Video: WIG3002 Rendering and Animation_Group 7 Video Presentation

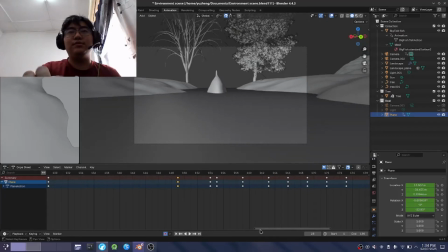726s
So, and also the timing in which the
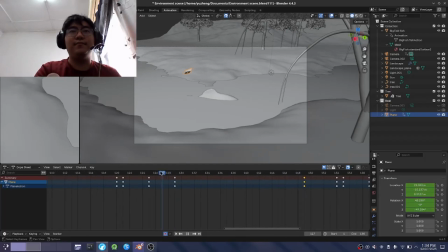731s
boat is the same at the same position as the fish itself right here, frame 122. So in terms of challenges in this
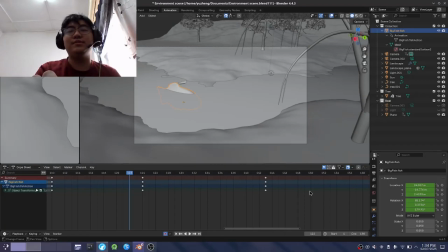748s
scene, in animating this scene, one challenges I've encountered is the movement of the when trying to move the object, right? So if we go to object transform move, you can see that it follows the ground. It has gravity.
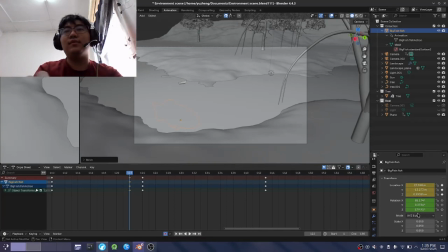767s
So to solve that, to keep it above the water, which is also opaque this time, which is also opaque, so I have to keep it above water. So I just fix the Z position for the fish. And in terms of the boat itself,
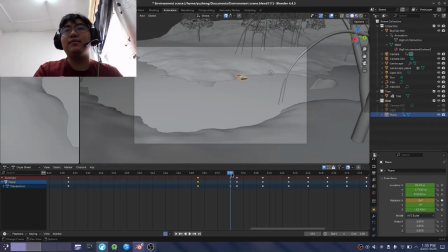782s
it's basically setting the Z value always above 4, which is on the river itself, the height of the river. Good morning, Doctor and Jason.
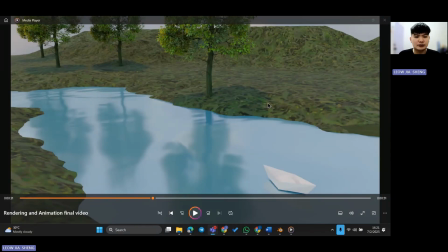796s
I'm going to present about the scene 4. The scene 4 is actually the transformation of a peaceful river setting into the thunderstorm, using a combination of modeling, shading, particle system, and time animation.
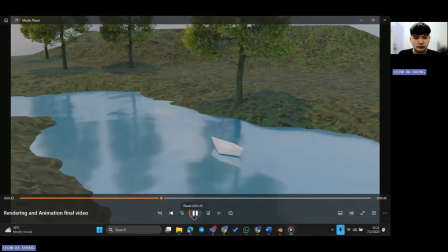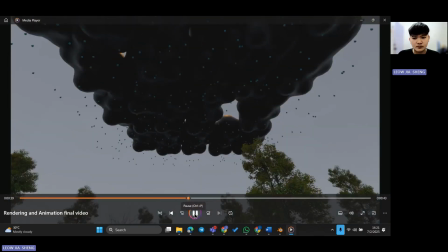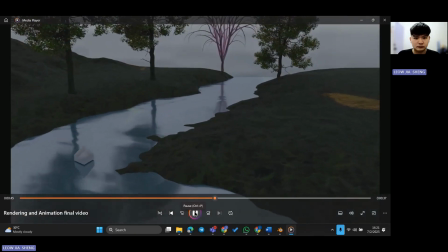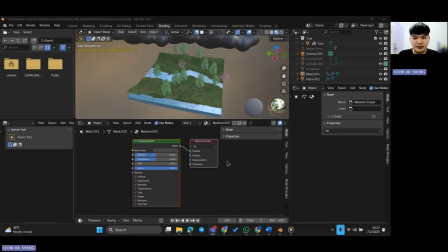823s
First, I'm going to talk about the clouds. I begin by sculpting the clouds in Blender, starting from cluster UV sphere message and then merge them all together. To give them realistic depth, I layer principal BSDF material with height roundness.
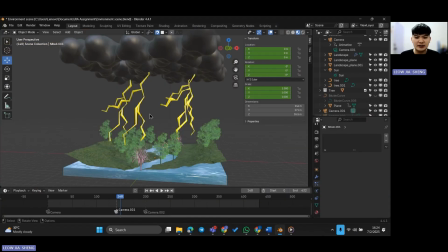839s
So next is a lighting box. I model a thin cylinders and then branch them into jagged segments. Each board built from extruded faces that twist and fold unpredictably.
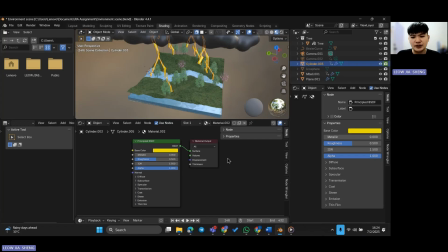850s
Principal BSDF with a bright yellow color ensure each flash would stand out sharply against the dark sky.
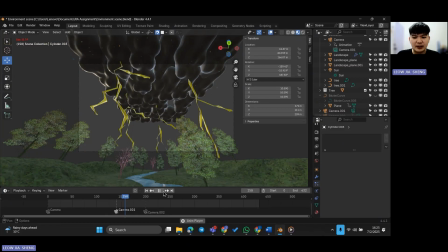857s
I then animated their visibility in the timeline, flickering each board on and off at irregular intervals to avoid a mechanical field and to capture the sudden and throbbing energy of the real lining.
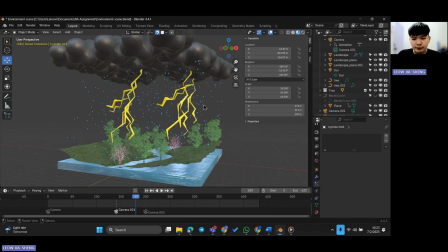869s
Next, I'm going to talk about the rain. Rain was handled by Blender's particle system, which is a flat emitter plane above the scene which spawns teardrop-shaped atmosphere droplets that fall under the gravity. To simulate the impacts, I use dynamic pen by setting the rain emitter as the brush and then set the river surface as the canvas.
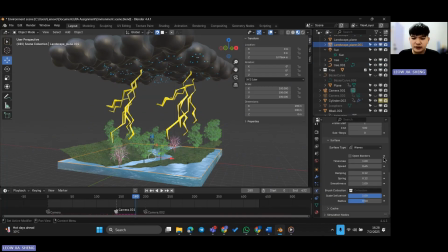890s
Every falling droplet creates a ripple that propagates across the water mesh, adding convincing detail to each of the raindrops' interaction with the river. And then I also optimized the viewport playback by reducing the particle counts during layout,
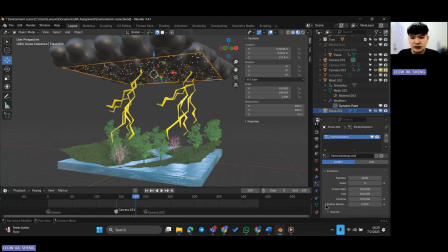905s
and then bump them up again for final render to maintain both interactivity and visual fidelity. For the animation, the camera work underscores the mounting tension. I cut between a wide, slow review of the darkening sky and closer, low-angle shots of individual lightning handles frozen mid-flash.
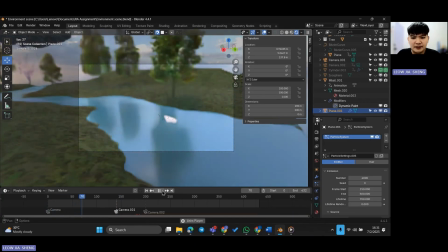924s
A mid-shot tracks the trembling paperboard as it bobs with each downpour,
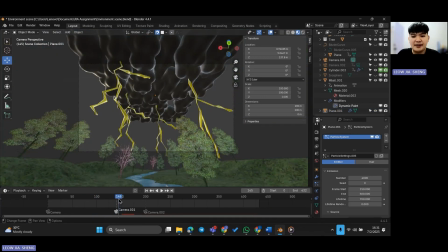930s
letting the viewer feel the storm's impact on our fragile vessel. And then by varying the focal lengths and angles without explicit the timing notes, I maintain the narrative momentum and guide the attention naturally across the scene.
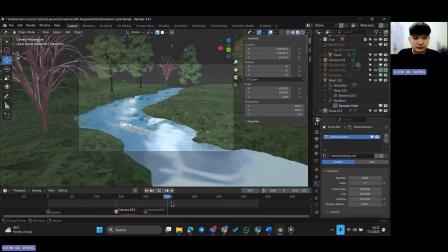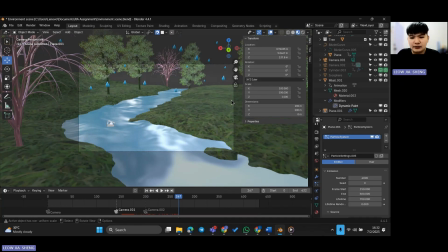949s
Throughout the production, I encountered a few challenges. First of all, the viewport lag from dense rain particles forced I to balance the interactivity and quality by swapping between low count preview and high count render settings. Secondly, the earliest lightning animation felt too regular,
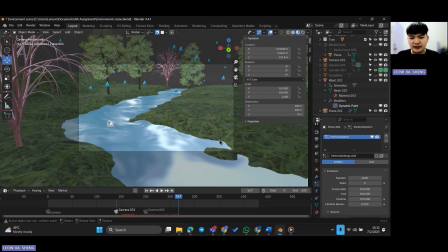965s
so I have to introduce a random frame offset fixed by the rigidity and make each flash feel spontaneous.